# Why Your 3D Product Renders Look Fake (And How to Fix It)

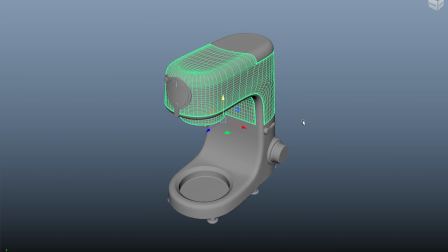So you have spent hours modeling 3D product to get the details right.
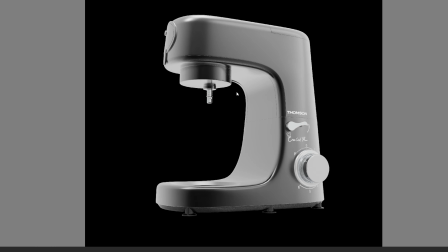But when you hit render, something is off and looks fake, computer generated.
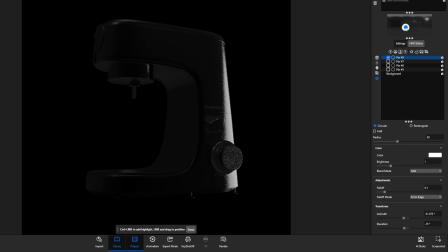I have been there, and in this video I will show you why your renders look fake, and most importantly I will show how to fix them. Before we fix anything, we need to understand what makes a render look fake.
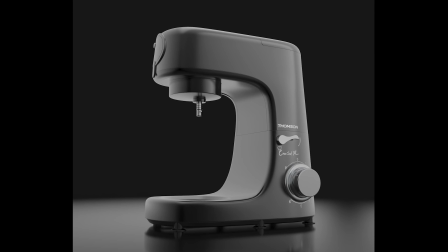Take a look at this product render. Can you spot what's wrong? Maybe it's too clean, too perfect, maybe lighting is a bit off.
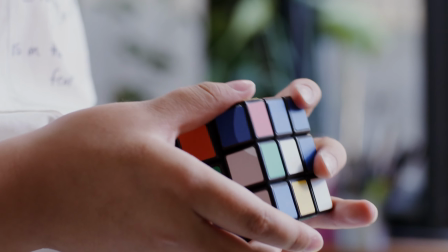The truth is, our brains are incredibly good at detecting what's real and what is not. We have been looking at real objects our entire lives, so when something doesn't match our expectations, we immediately notice it.
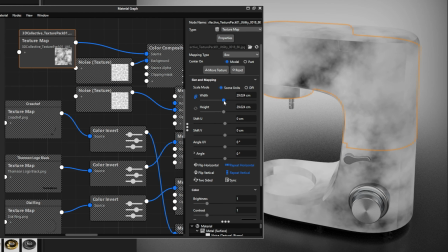The good news, there are specific fixable reasons why your render looks fake, and I am going to break down the 4 top culprits. Let's start with the biggest issue, lighting. Bad lighting is the number one reason render looks fake.
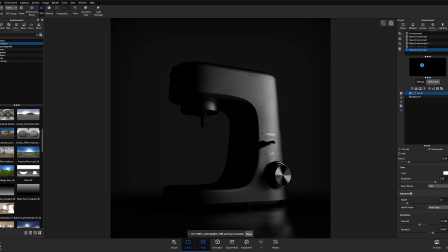In the real world, light bounces everywhere, creates soft shadows, and has color temperature.
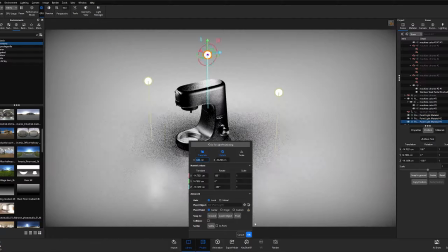But in 3D, if you just throw in a couple of point lights, you will get harsh shadows and flat looking objects.
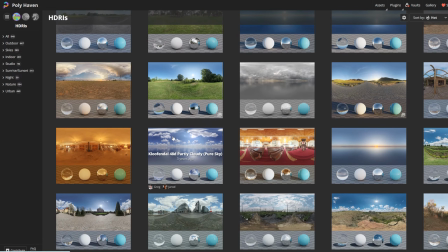Here is what you need to do. First, use HDR lighting.
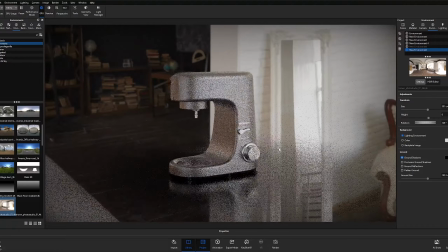An HDRI is a high dynamic range image that provides realistic environmental lighting.
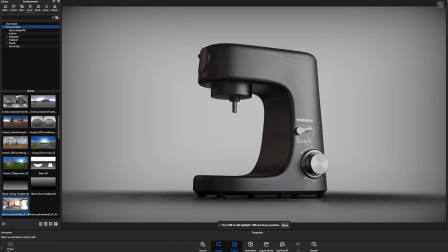It mimics how light behaves in the real world. Second, pay attention to light temperature.
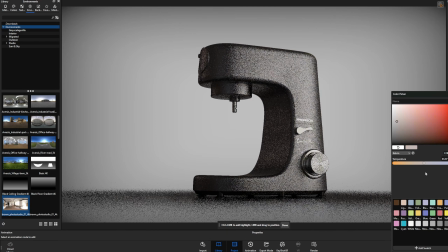Real lights are not pure light. They have warmth and coolness.
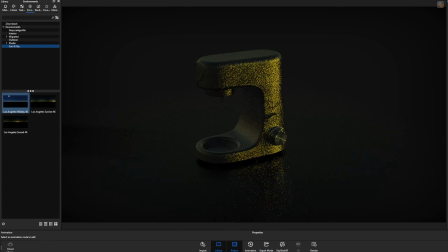A sunset has warm orange tones, while overcast daylight is cooler and bluer.
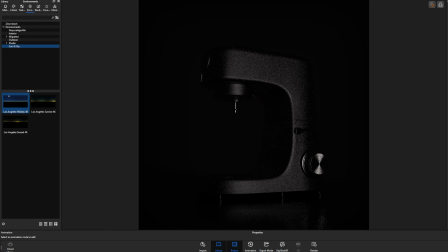Third, add fill lights to soften their harsh shadows. In real photography, we use 3-point lighting, a key light, fill light, and rim light.
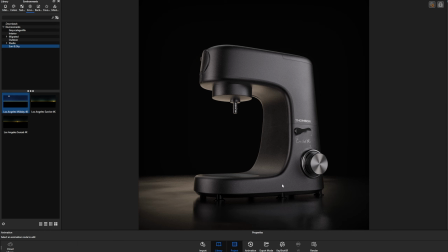Apply the same principle to your 3D scenes. The second major issue is your material and textures.
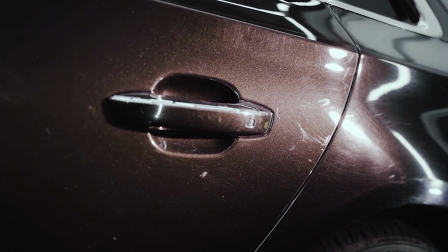In the real world, nothing is perfectly smooth or perfectly rough. Everything has micro imperfections.
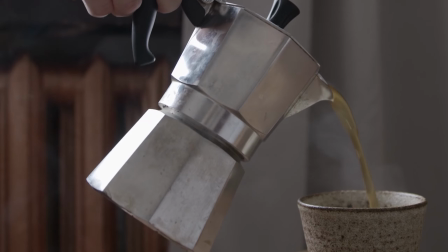Your plastic might have tiny scratches, your metal might have fingerprints or dust, your wood has grain variations.
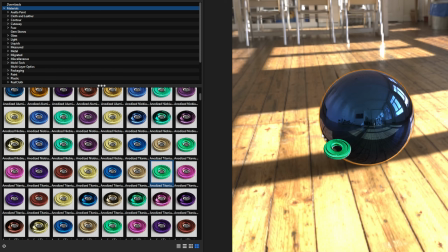This is where PBR materials come in. That's physical based rendering. Use roughness maps to add variation to how light reflects off surfaces.
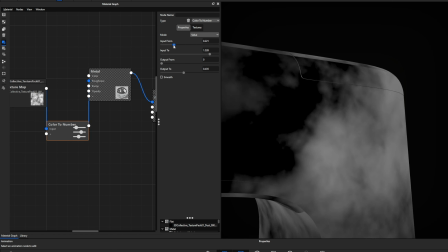A roughness map tells your 3D software that which area should be shiny and which should be matte.
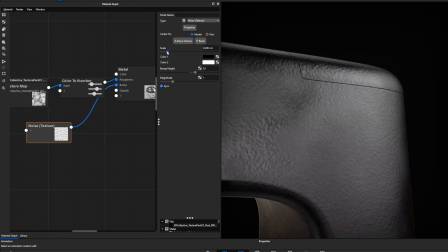Add normal maps or bump maps to create illusion of surface details without adding geometry.
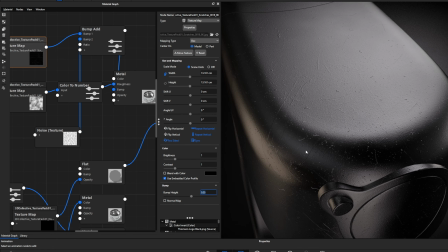And here is a pro tip: layer multiple textures. Start with your base color, add a roughness variation layer, throw in some dirt and dust in the corners.
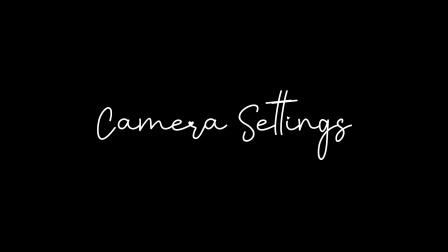Issue number 3 is unrealistic camera settings. Your 3D camera should behave like a real camera.
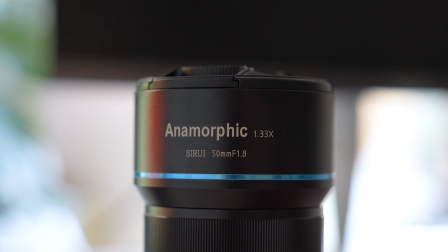Rear camera have limitations, and those limitations actually makes image look more realistic.
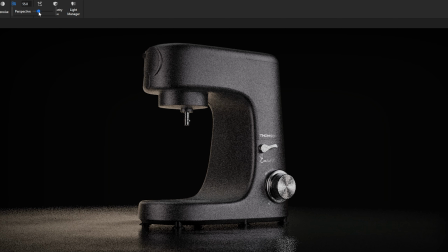First, use realistic focal lengths. A 50mm lens is close to what the human eye sees.
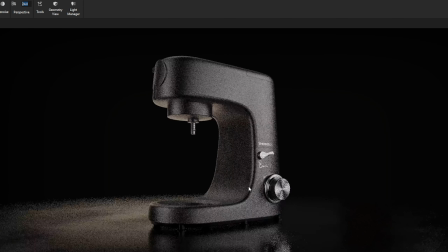Wide angle lenses like 24mm create distortion, which can actually add realism.
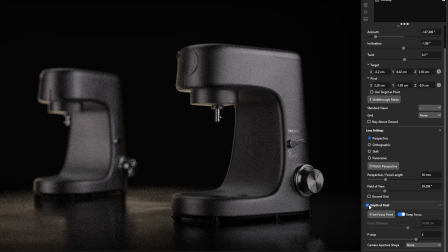Second, add depth of field. In real photography, not everything is in focus. Your foreground might be sharp while the background is blurred, or vice versa. This is called bokeh, and it's a dead giveaway of real photography.
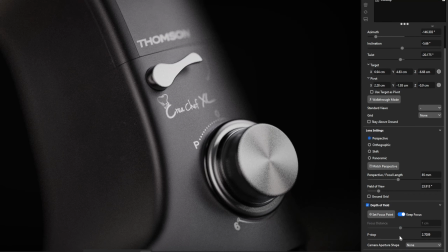In your 3D software, adjust your f-stop value. A lower f-stop like f2.8 creates a shallow depth of field, while f16 keeps more in focus.
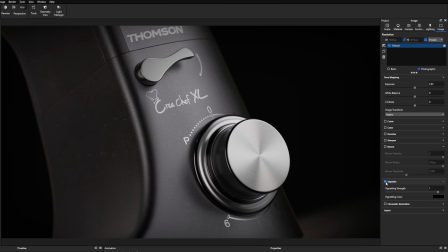Third, add camera imperfections. Real cameras has lens distortions, chromatic aberrations, and vignetting. These flaws actually makes your render look more real. Most 3D software has this option in the camera setting or as post-processing effects. The fourth issue is scale and lack of details.
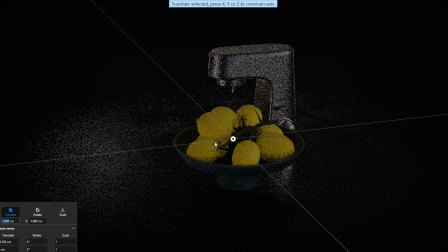Humans are really good at judging scale, and if something feels off scale, the whole image feels wrong.
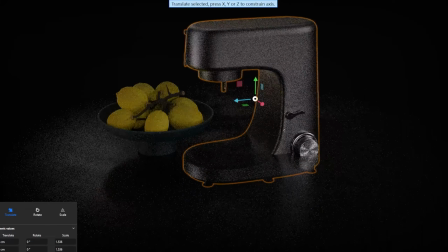Make sure your product is in the right size relative to other objects. If you're rendering a phone, make sure it's not the size of tablet.
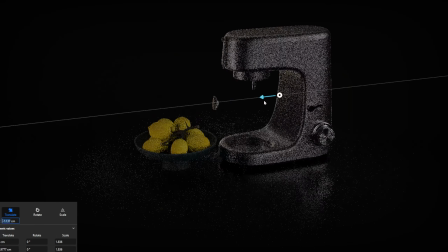Put your product on the surface and add background. Include other objects for scale reference.
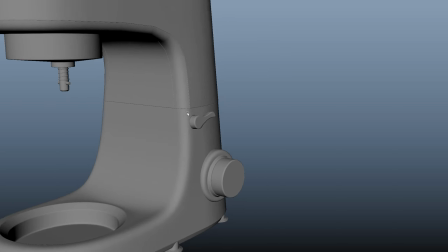And here is a big one: add imperfections and asymmetry.
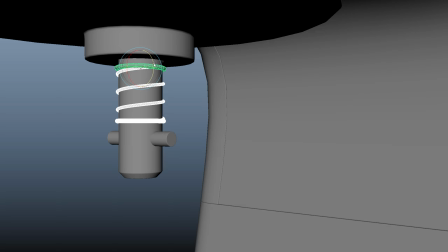These imperfections tells a story and make your render believable. Also pay attention to edges.
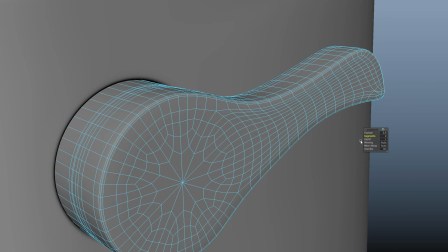In 3D modeling, we often create perfectly sharp edges, but in reality, every edge has at least a tiny bevel or chamfer.
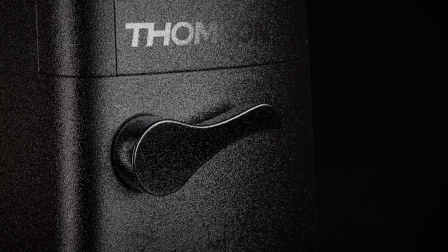Light catches these beveled edges differently, creating highlights that our brain expects to see. Now let's put it all together. Here is our product render before applying these fixes.
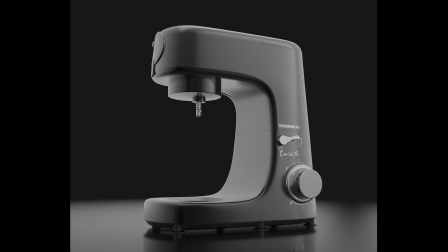Notice how flat and fake it looks. Now watch what happens when we apply everything we have learned.
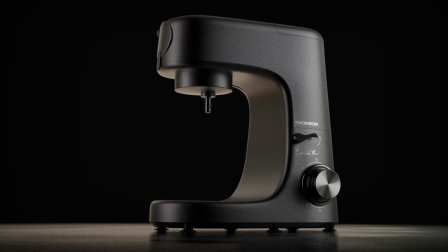First, I am adding proper HDR lighting with warm tones. See how the shadows immediately become softer and more natural.
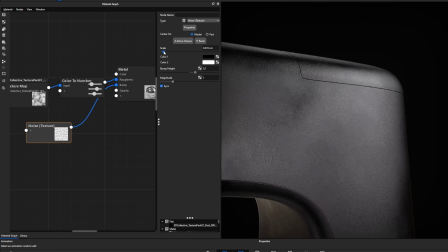Next, I am updating the materials with roughness variation and adding some subtle scratches and dust.
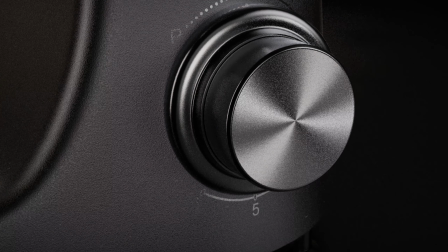Look at how the light now plays across the surface in more interesting way.
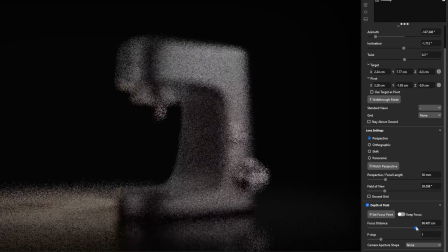Now I am adjusting the camera settings, adding depth of field and a touch of lens distortion. Notice how the background blurs out, drawing focus to our product. And finally, I am adding those tiny imperfections.
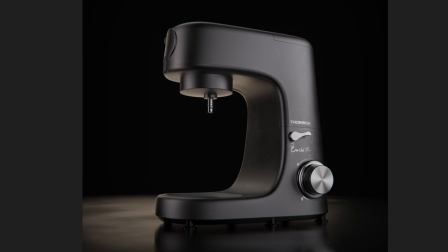Here is the final result side by side with our original. The difference is night and day.
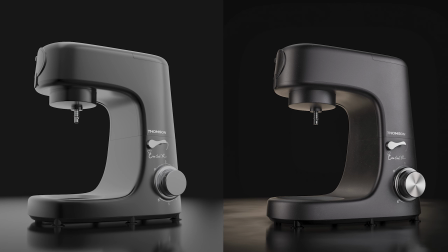The new version has depth, character and believability. So there you have it, the 4 main reasons your product renders looks fake and how to fix them.
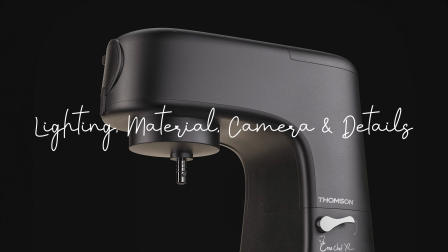Remember, lighting, material, camera setting and details.
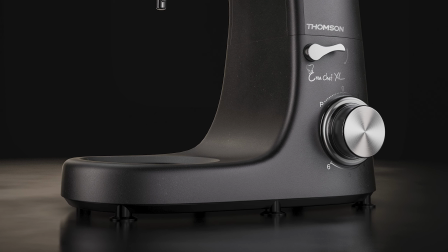Master these 4 elements and your render will go from obviously CG to photorealistic.
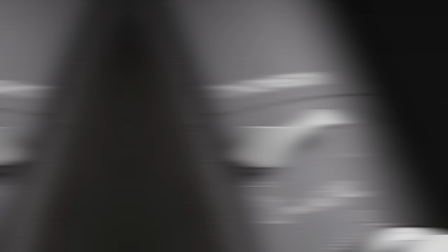If you find this helpful, hit that like button and subscribe for more 3D rendering tips.
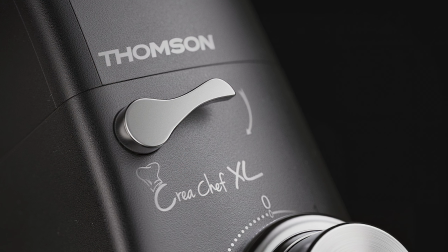Drop a comment below with your biggest rendering challenge. I read every single one, and if you want to see me break down a specific product render, let me know.
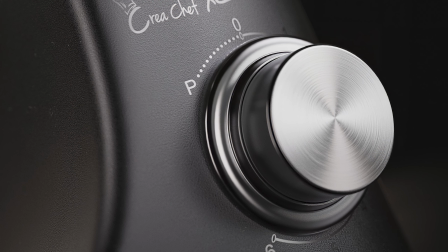Thanks for watching and I will see you in the next video.